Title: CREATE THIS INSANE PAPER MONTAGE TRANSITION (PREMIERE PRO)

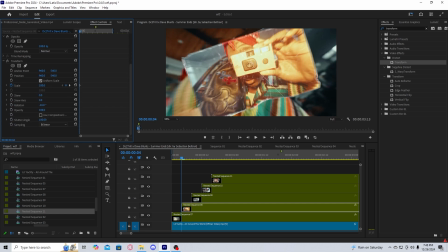3:37 This time we're going to adjust the rotation a slight bit more and you're just going to do this for all of your images until your last
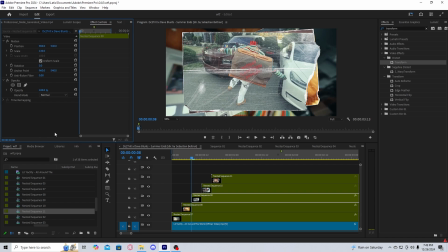3:45 one and you'll just rotate all of your images give it a nice dynamic look next thing we're gonna do is give it a quick flash you're gonna
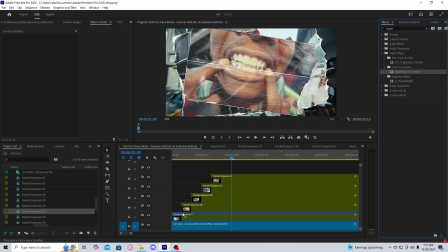3:53 get brightness and contrast drag it onto your nest keyframe brightness
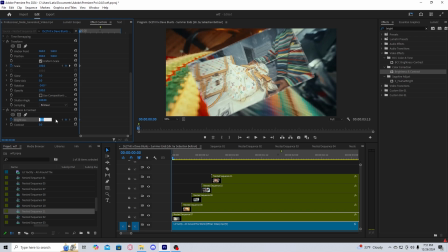3:58 to start at 100 go two frames over and have it reset to zero and then take that brightness and contrast
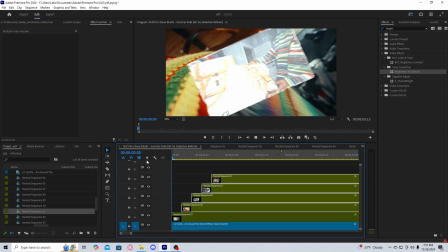4:08 copy it and then paste it to all of your other layers now you have a good effect here I'm gonna cut off
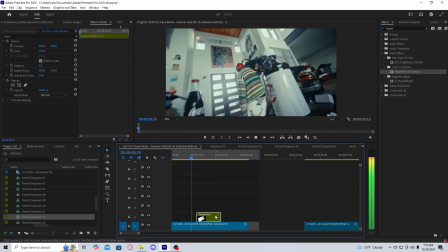4:14 all of the excess and delete it and then I'm going to nest these and then you can sort of decide where you want the effect to be the next
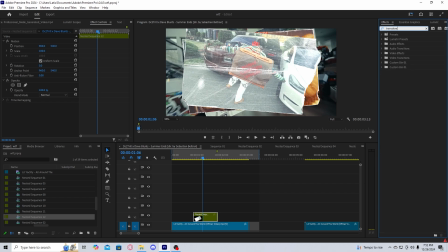4:22 thing I would do to give it a tiny bit more sauce get transform again add it press scale turn off use composition again put it at 180 and then keyframe your scale to 1
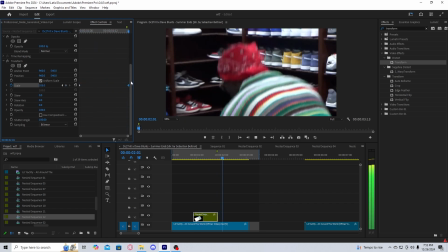4:38 05 to give the effect just a tiny bit more movement and the last thing we're going to do is give it a nice flash to tie it
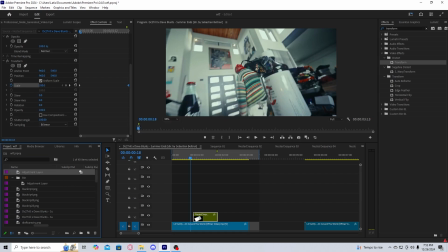4:46 all in what you're going to do is create an adjustment layer take the adjustment layer put it over top of the clip make it about three
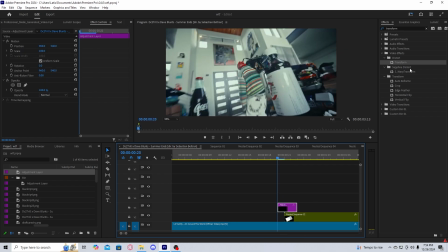4:55 frames long one two three take it here grab brightness and contrast again drag it onto the adjustment layer keyframe brightness go to the middle keyframe
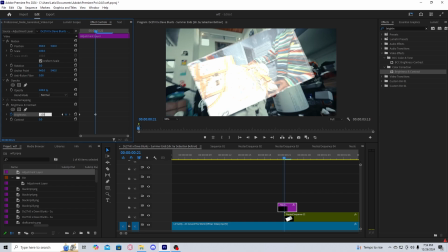5:05 keyframe again and turn it to 100 and then go to the last
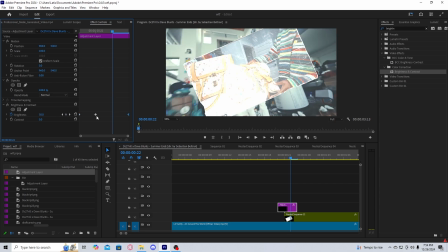5:10 turn it to zero and just drag it to the end to make sure it's properly
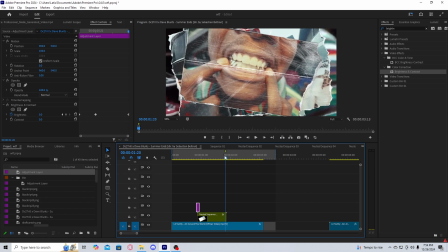5:14 there and then just copy that flash layer and then paste it again so that way it transitions out and just like that you have a nice paper montage effect thank you guys so much for watching like and subscribe for more bye